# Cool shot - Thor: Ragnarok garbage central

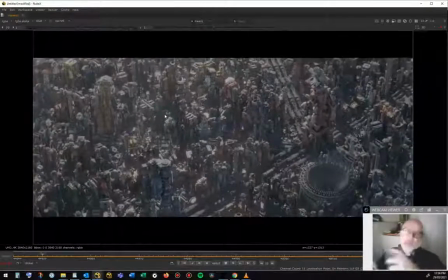248s
Okay, we talked about scale, or I talked about scale a couple of weeks ago.
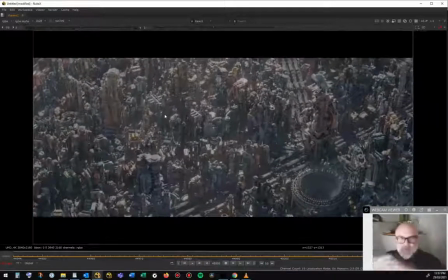254s
It feels really big. There's nothing that's moving too fast. There's no detail that you can see that's really small, right?
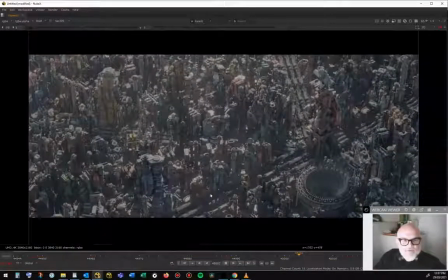262s
The planes and these aerial vehicles, whatever, that are flying around really do move quite slowly.
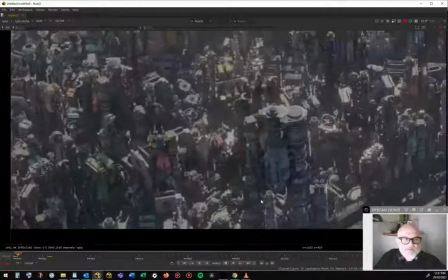268s
Even though you know that they're moving fast, the on-screen movement is small in terms of how wide. This will take a little while to get moving, so just bear with me for that. But obviously the planes that are flying aren't moving too fast in terms of screen space.
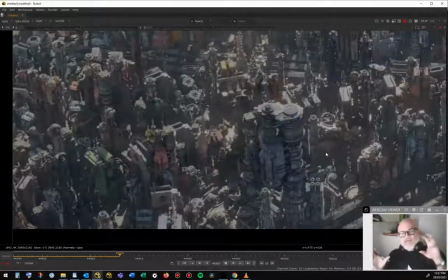283s
And you've got everything really hazed. Everything's really hazed out. You've got a complete chaos of colour.
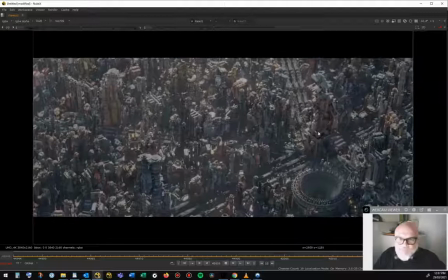288s
There's nothing that really stands out like, yeah, this one's red, but that doesn't feel any more red than this one, or this one, or this one, or this one. The design of the buildings is really interesting.
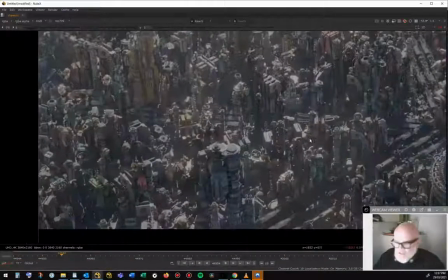299s
There's a lot of variety in here in terms of their shapes, and how they're formed.
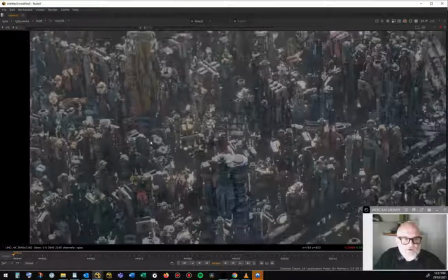306s
So you've got some that are cylindrical, you've got some that are square, some that are all sorts of angles. You've kind of got these kinds of buildings.
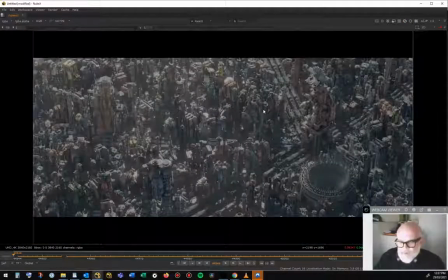312s
So there are buildings that are distinct, but when you see it in the way that they frame it and the way that they've run it, it feels like a total mess, and that's good, right? This is a garbage planet. Everything is on top of itself. Everything is dirty. Everything is filthy. Everything is used. You've got this 5 ways.
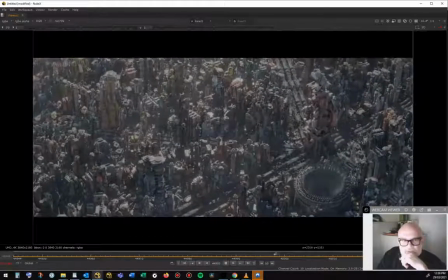332s
Major, some sort of highway, presumably. It's never really a story point, but there is structure to the shot. But when you see it, you just think, wow, this is really big. So it's really effective at selling that scale. I like the fact that it's hazed out. Obviously, I'm a fan of the haze. It's the same in terms of colour.
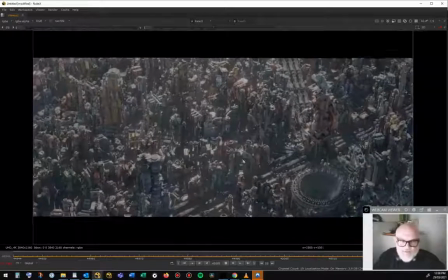350s
There's nothing really distinctive in terms of contrast or colour about it. You've got your main buildings, but it's really fantastic at just making everything feel big and messy. So when I see this sequence, I just love it, and it's really, this shot really sells it.
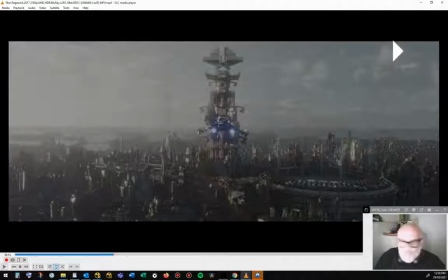370s
If I go back to these guys, if you're not too bored at looking at this. Alright, so this is the first time we see the horizon.
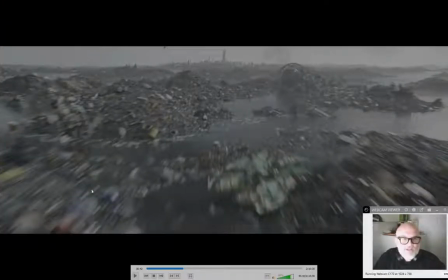378s
So the first time that we're aware that we're flying towards a city. Obviously surrounded by massive piles of garbage.
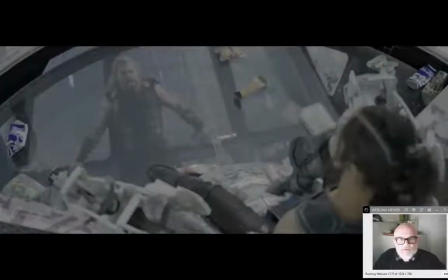385s
Thor does his comedy shtick with Tessa Thompson.
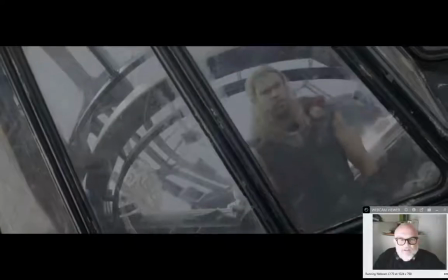394s
And then we go into our shots.
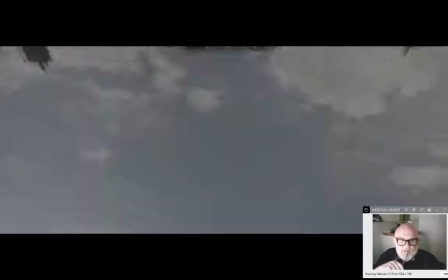399s
So wide, medium,
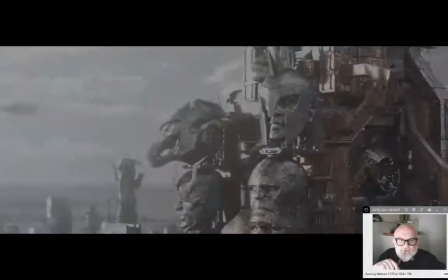405s
close up.
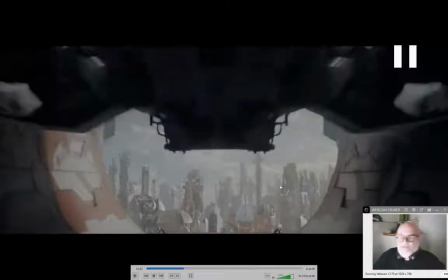408s
And then again, that leads us into the story point, where in the next scene there we see Jeff Goldblum.
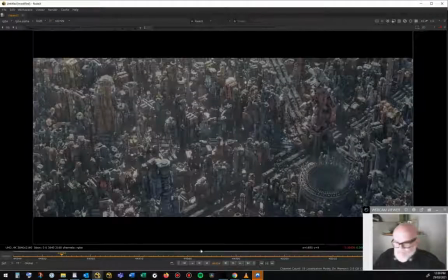415s
Yeah, so anyway, this sort of stuff I find it quite interesting to talk about, because it's just, I talked, I think last time when we were talking about cars, about detail and what do we notice and what don't we notice,
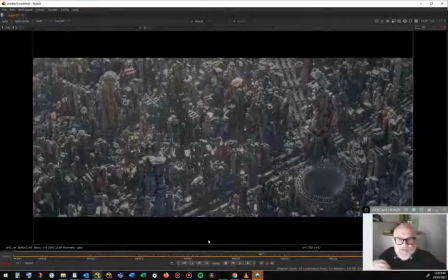430s
and what is the eye capable of perceiving. And the reason that this is effective for me is because it's really quite, there's just so much going on that when you look at it, you're not sure what's going on. And that sells the story point. It sells the emotion that the audience, that the directors and the art directors are trying to bring across,
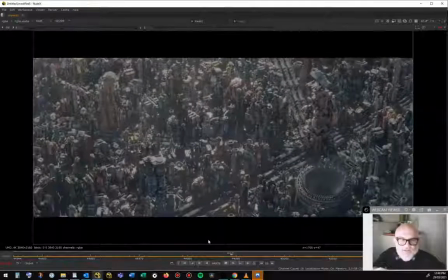450s
which is that this place is used, this place is large, it's messy, it's a place that gets stuff done, and Thor is very much a fish out of water when he comes in here. And like, when I talk in terms of scale, you can't see anything that's moving quickly.
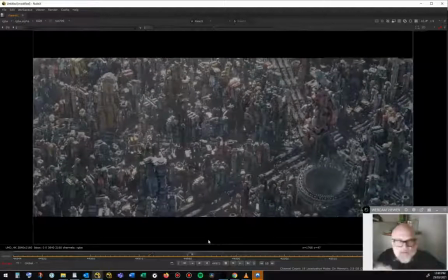466s
You can't see short puffs of smoke coming out of things. They haven't got any birds flying or anything like that. And so when I look at it, and the slowness of the camera movement and the wide angle of the lens, it really gives me time just to drink in and look at the shot, and just to think, wow, where is this place?
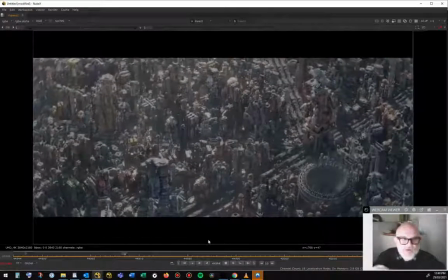485s
What's Thor got himself into? Which is what we're trying to do as compositors and as artists in general, is to help bring across a vision, and to help the audience feel a particular way, right? And that's what I'm really into.